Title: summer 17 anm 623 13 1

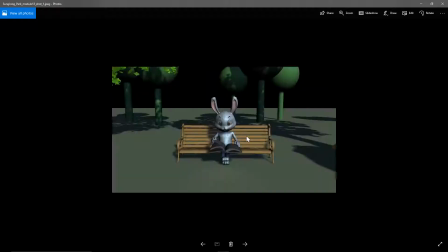4:07 And I think that you might want to do, at least for the characters, sorry about that, a little bit more.
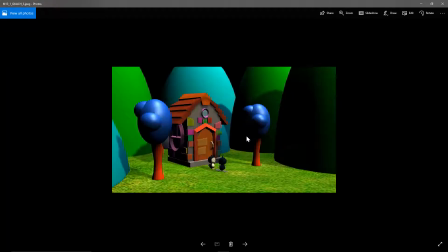4:14 I know these are all kind of far away. We don't have any close-up ones of the characters, which would be nice to see.
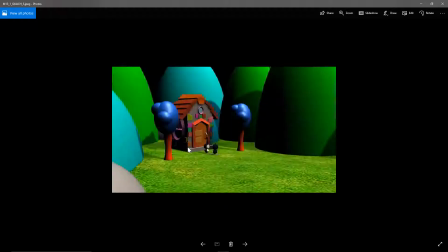4:19 Um, but I'll just sort of zoom in.
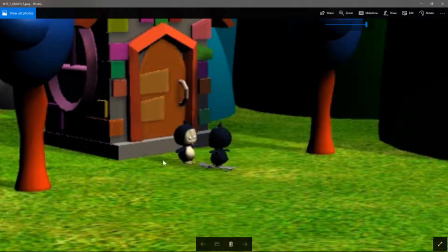4:26 Um, so yeah, you've got cast shadows for the characters, which is good. And it's on the characters that you might want to do a little bit more, like maybe doing something that works as like a little bit of a rim light to kind of highlight the edge of the character.
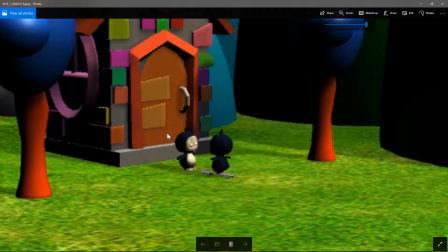4:40 Um, you could pretend it's a bounce light off the house or something, or don't even worry about justifying it, but just put it in there. And maybe in the interior of the house, you want some kind of inside light, maybe some kind of a more kind of a tungsten color that's sort of a yellow orange color,
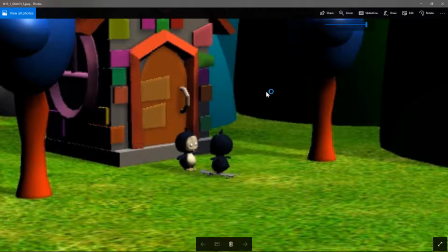4:56 and then you might in response to that,
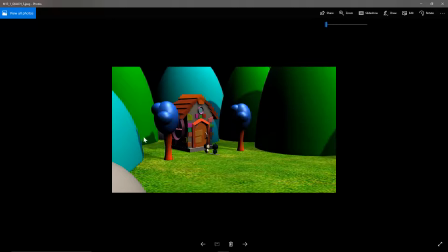5:00 you could tint the outside light a little bit, just a touch blue, so you get that kind of color contrast, and it feels like there's a light and some life inside the house. So yeah, big thing, fill in the shadows. That's the kind of headline, and then yeah, you might want to add some details to the characters.
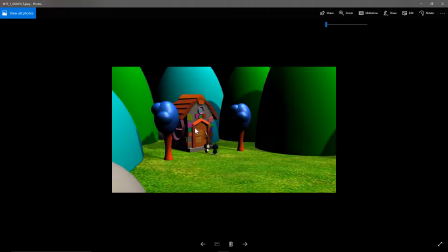5:17 But overall, it works. Next up is Brittany.
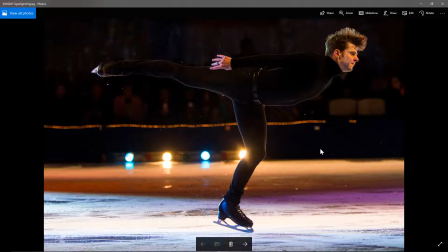5:25 And the first thing is I just want to say how pleased I am to see some reference, and I actually think this is very good reference. I'm always talking about rim lights, and it's a great example.
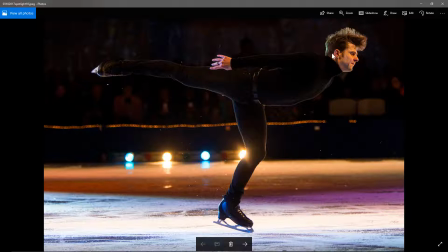5:40 Like you can see this rim light along his head and hair, um, kind of defining his legs here. You've got that rim, which is great. You've got some interesting kind of light detail out of focus in the background. You've got what's nice to show depth in the scene is sort of pools of different areas of light.
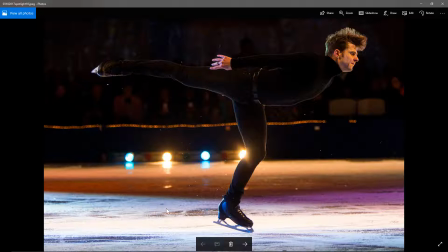5:58 So you go from, very bright to medium to dark, back to light to very bright to dark. It's just those kind of layers of brightness really add depth to the image, which is a good thing. So yeah, just great reference. Nice image.
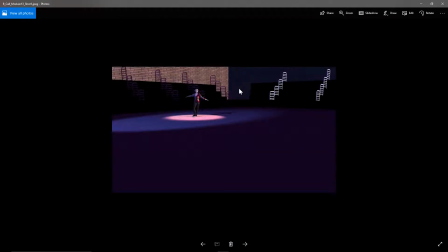6:18 And so yeah, I can see you've done some of that here. So we've got some of that going on here. So we've got sort of got different areas of light, but it might be interesting to get some sort of variation in the foreground a little bit, and then some in the background.
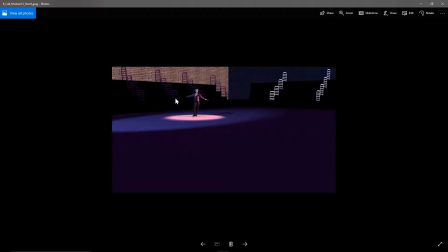6:35 For some reason, these bleachers are falling to complete black, and I'm not really sure what's going on there. I'm guessing maybe it has to do with the material that's on them, because I would feel like there's some light hitting them.
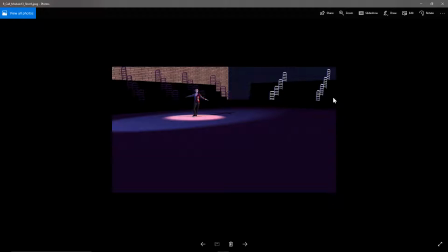6:51 Also, when I see that these railings look bright, that makes me think that there's some light hitting those bleachers, but something sort of broken. So maybe just try a different material, even just throw like a default Lambert on the seating to see if there's an issue with
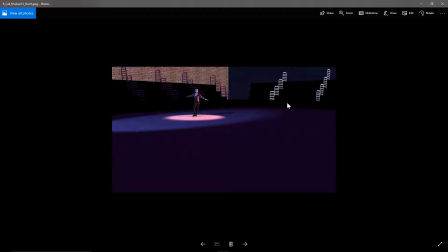7:12 the material, because I don't know why they're solid black. Um, the character is well lit. I like the spotlight because that's, I think, what you would expect here. But I think that maybe not letting this get quite so dark. I mean, actually, if we go back to this,
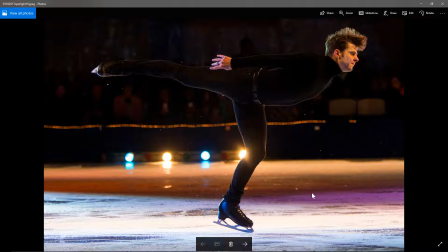7:29 you mean yes, there is a spotlight hitting this guy, but there's more lights up on the ice than just the spotlight.
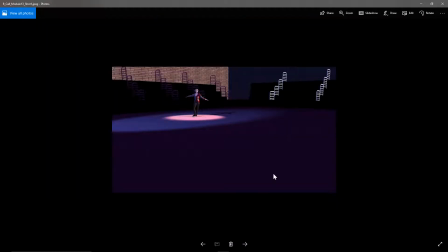7:38 So I think yeah, just kind of filling in some of that more. Um, yeah, good, well lit.
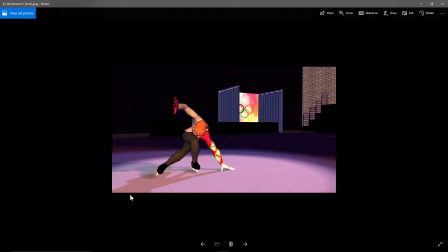7:48 Got a couple cast shadows. I can see you're tinting the light, which is good for some colors. This is falling to darkness here, and even if you did something like, I don't know, just a few sort of lights in the back, like light sources that we could see in the background,
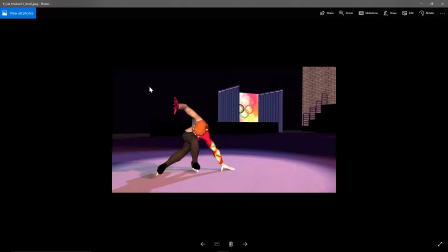8:06 maybe, and even like, use some depth of field to throw the background out of focus.
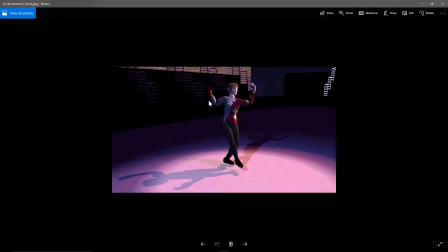8:10 That might be good. This is nice.
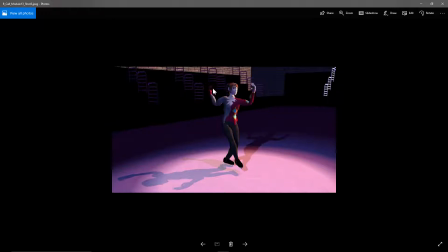8:14 We've got this like high contrast thing going on here, which is sort of outlining these forms along the edge, which is good. And again, some interesting cast shadows, so you might want to soften the shadows, but
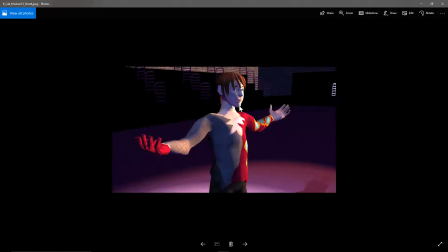8:28 here you're getting overexposed, and you probably were overexposed too, but I guess we're just far enough away that it doesn't bother me as much. So you might want to try to avoid getting quite so overexposed.
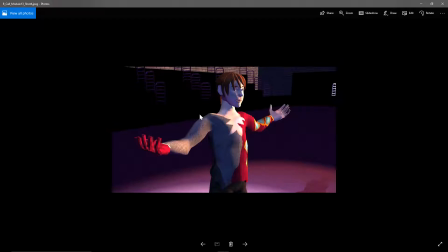8:42 Um, and you might want to smooth the character too. He's looking kind of um, chunky. It should still work.
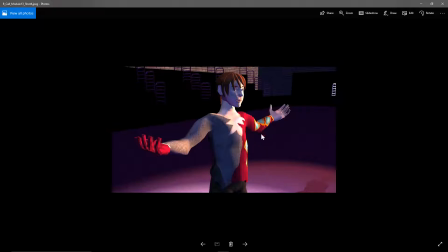8:55 It might slow down your animation, but if you do it, after you're done with the animation, it should work for the render. So, yeah, so, overall good. I think filling in some areas with more light, figuring out what's going on with the seating,
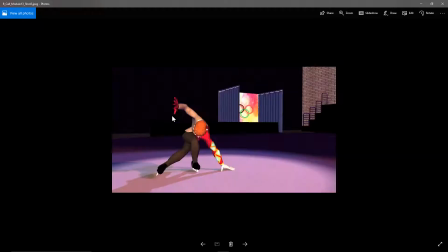9:12 because I'm, without opening the My file, I'm guessing it's to do with the material.
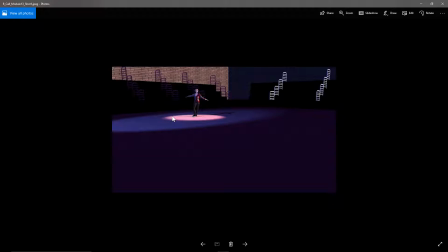9:18 And, yeah, just a little, a few more areas of lights would be good.
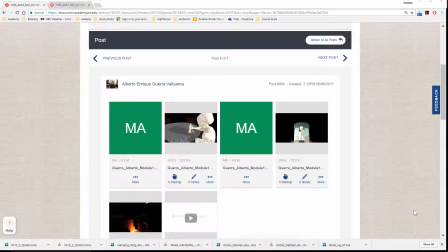9:23 All right, nice. Next up is Alberto.
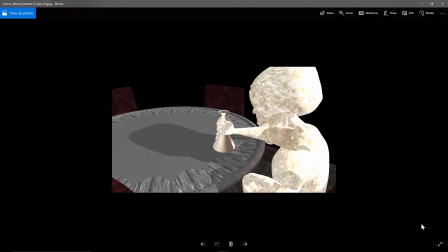9:30 So yeah, this one I would say, well, this overexposed area, I would say it's too bright, so I would tone down that light so you don't get quite so hot on the character's back.
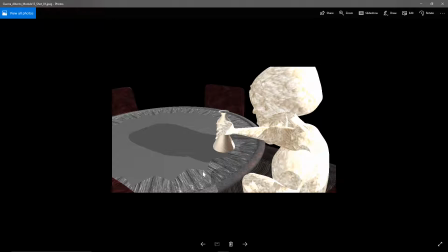9:46 And then it looks like you have some kind of texturing issue here. My suspicion is it hasn't really been UV mapped. So you either need to, deal with UV map or just use texture as projection and project it onto there.
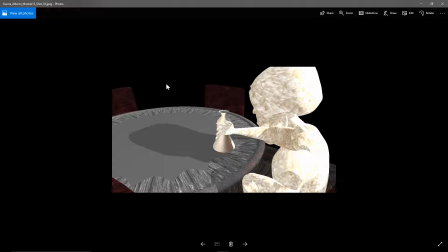10:07 The texture on the chairs looks okay from what I can see. But then there's no background at all, and I wouldn't let the background fall to complete darkness. You should try to fill it in with something. This is looking too bright, and again, it looks like we have some extremely stretched UV situation going on here. So I don't know if you haven't laid out the UVs at all, or unfolded them, or what's happening there. But it's something to be dealt with. And again, just too bright, here.
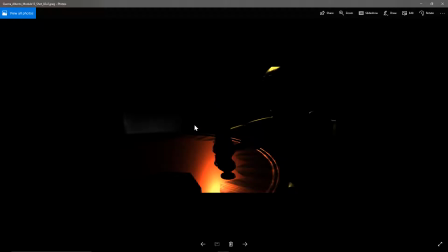10:36 So tone that down a bit. And then here we have something which is it's so dark I don't even really know what's going on. So, I mean, it's okay to have some dark and some light, but you'll want to fill in the shadows so we can see what's happening.
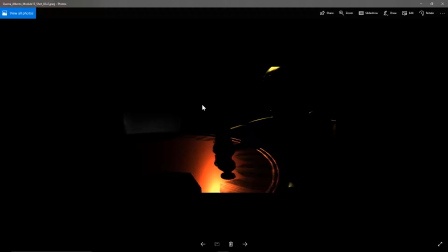10:50 So, I like that it's getting more stylized. It looks like you're using some colored lights and looking at, highlighting the edges of some things. So I can see some good thought in there, but I just think it needs more work for us to tell, what exactly it is and what's going on in the shot. Next up is Damien.
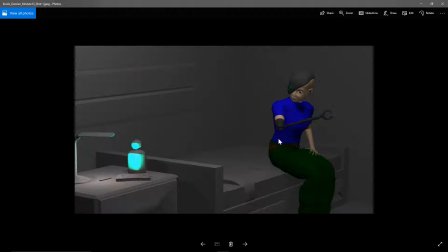11:12 So in this you've got got this glow. I think it's supposed to be coming from this, and what I would say is that's very bright. So it's kind of maxing out here.
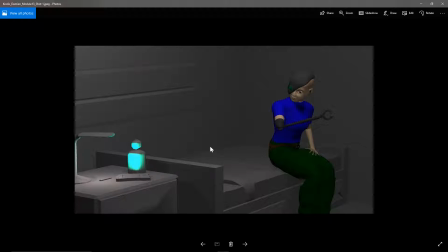11:29 But the other thing is that if the room is lit, then an object like that it would frankly have very little impact on the as far as lighting on the objects around it.
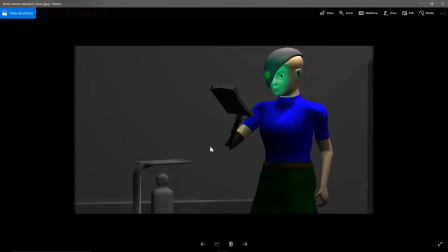11:42 And then the same would go here. Like, I mean, just try it in your home. Hold up a tablet close to your face, and if the room is well lit, you'll notice it very little. If the room is very dark, you'll notice it a lot, and then somewhere between.
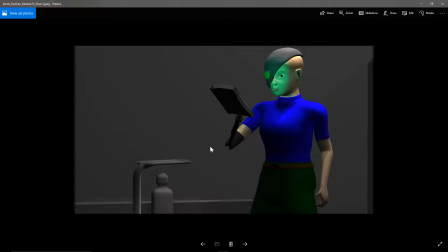11:59 So I guess what I'm saying is with as lit as this room looks, and especially you look at some like these bright kind of lights hitting her there, I don't think this would do as much. And it's a stylistic choice, so maybe we're trying to do something stylistic, and that's okay.
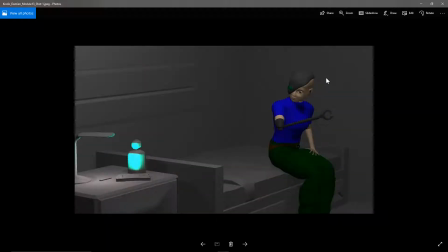12:16 But I guess I'm saying tone it down here, but all the more so tone it down there.